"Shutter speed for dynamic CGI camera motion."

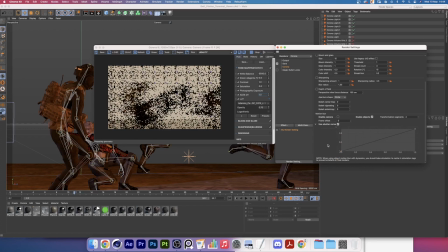[4:04]
If we right-click change the spline time to be linear and bring this one down, what it will do now is the shutter will slowly, as the motion progresses, open more.
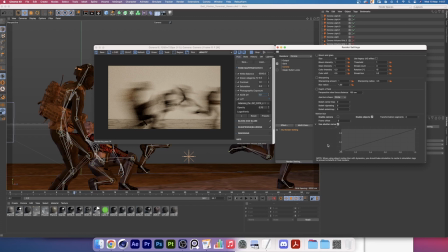[4:16]
What that means is that we will have less motion blur at the beginning of a motion, and we will have motion blur by the end of the motion.
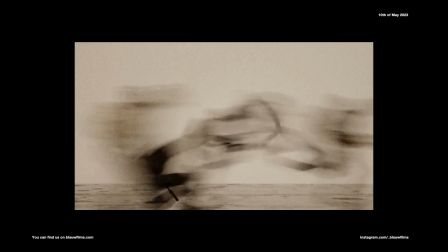[4:25]
And if we compare this one to the previous one, you can immediately see there's an offset in all the vector paths.
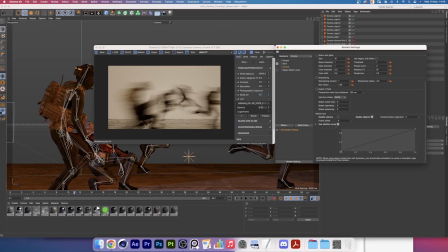[4:33]
Let's show you what would happen in the opposite situation if we first have our shutter open and then we slowly close it as the motion goes by. And there you go, you can immediately see in the viewport what it does. It changes the entire hierarchy of the motion path.
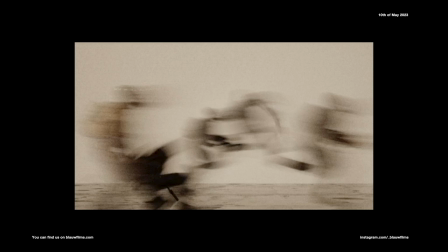[4:51]
Now each motion streak starts off being very blurry and slowly ends being sharper.
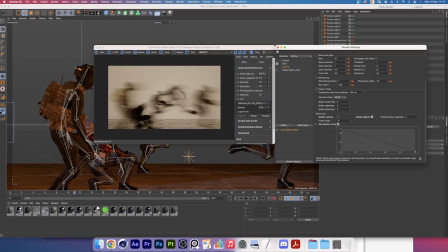[4:58]
Now, if you're looking for a more traditional cinematic motion blur, what I would recommend you to do is to change your spline type to be cubic and then to have a curve similar to this, one that's closed in the beginning, opened for the largest chunk of the middle section of the motion,
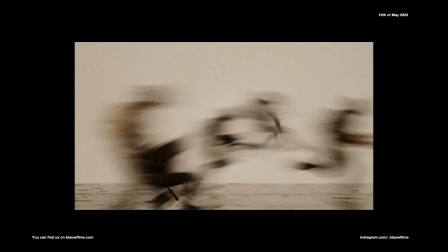[5:16]
and then slowly fades off by the end and closes back down. Now, the section that is longest in motion is going to have the most motion blur, while the beginning and the endings of your motion path are going to be slowly lowering in intensity.
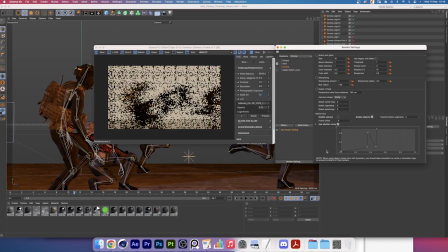[5:32]
You can also go absolutely crazy and just change every value in your shutter curve to be something more abstract. For example, in this case, where we have a closed shutter that then jumps up and then closes back down and then jumps up again.
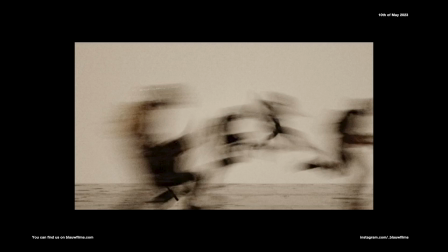[5:45]
And that way you can create a ghosting effect, which has all of these jittery lines over your blur.
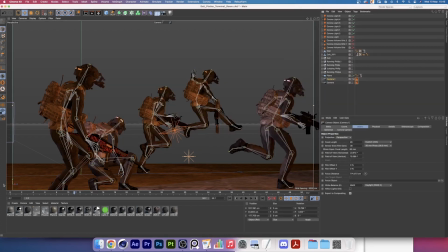[5:51]
Cool. Now let's do one more thing, which is try to use camera motion blur.
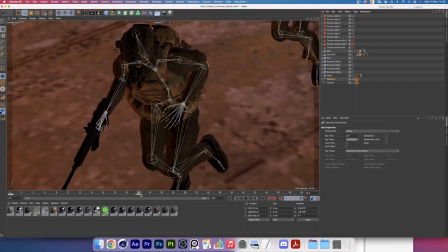[5:56]
I'm placing a few keyframes here, just doing something very extreme.
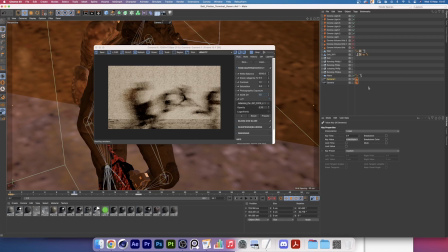[6:00]
And if I turn on camera motion blur and I make that render, here you go.
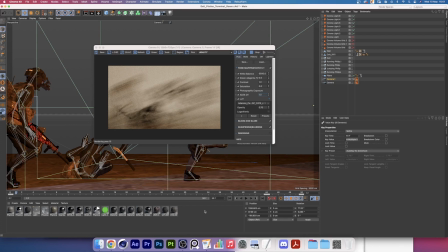[6:06]
You can see that the same motion the characters had is now being overlaid by these long streaks of the camera pushing through this room.
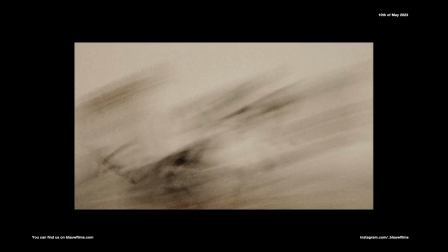[6:14]
It looks completely abstract. There's barely anything we can tell from it.
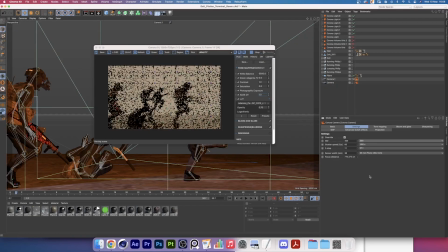[6:19]
But if we bring down the shutter to 1/60, there you go. That's your image again.
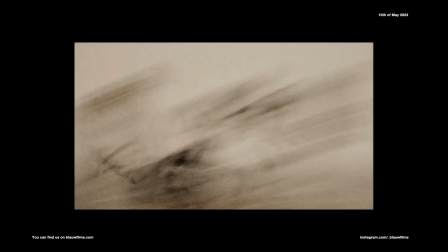[6:24]
And if you were to compare the extremely abstract one to this one, you can still see the general direction of each vector path. And then after that, I just made my own camera the way that I liked it.
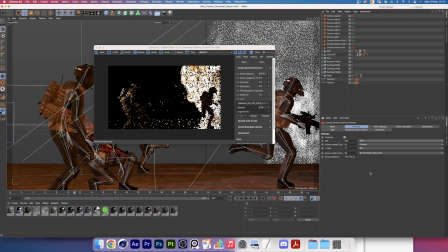[6:37]
I added the VDB explosions, added a bit of a rim light to the character on the left to separate him from the background.
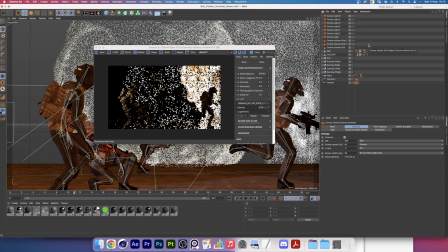[6:44]
More explosions. There you go. Now you have your real silhouettes going on.
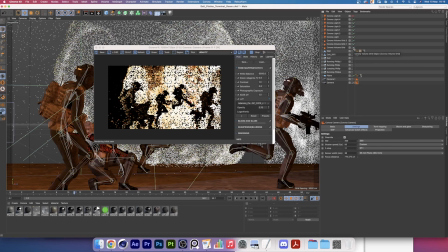[6:49]
And then finally, I added a bit of a dust VDB to kind of break everything up and make it one cohesive image.
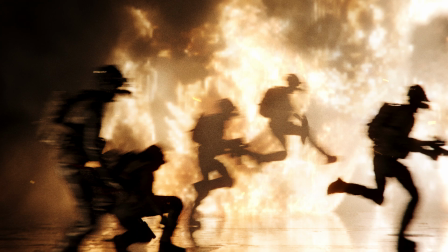[6:57]
And that's it. That's this first introduction into motion blur, into using shutter curves inside of Chaos Corona,
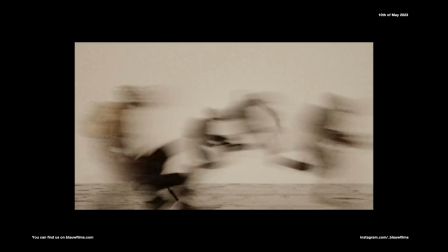[7:03]
and how you can sculpt your own motion blur to give the cinematic effect that you're looking for.
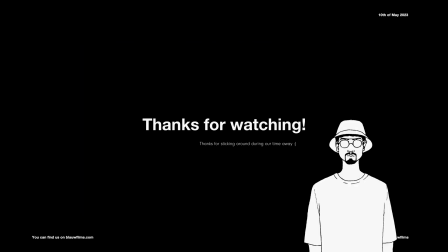[7:09]
Thank you very much for watching. Thank you for sticking around with Blau Films during this long time that we've been off. I'm happy to be back to YouTube. I'm happy to be making videos again. Be sure to subscribe if you're new here.
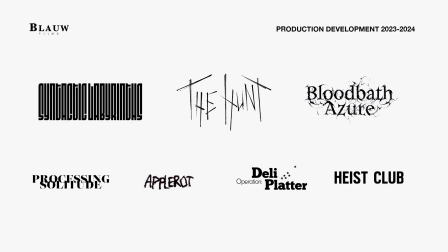[7:20]
We are an IP development company. We're working on our own projects. We're sharing as much as we can of our process and sharing the assets and developments.
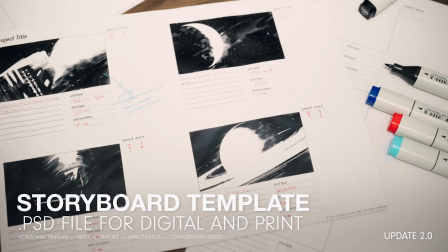[7:29]
So come along on the journey. It's going to be exciting. Thank you very much and have a great day.
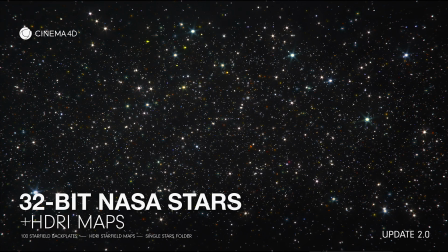[7:35]
Bye-bye.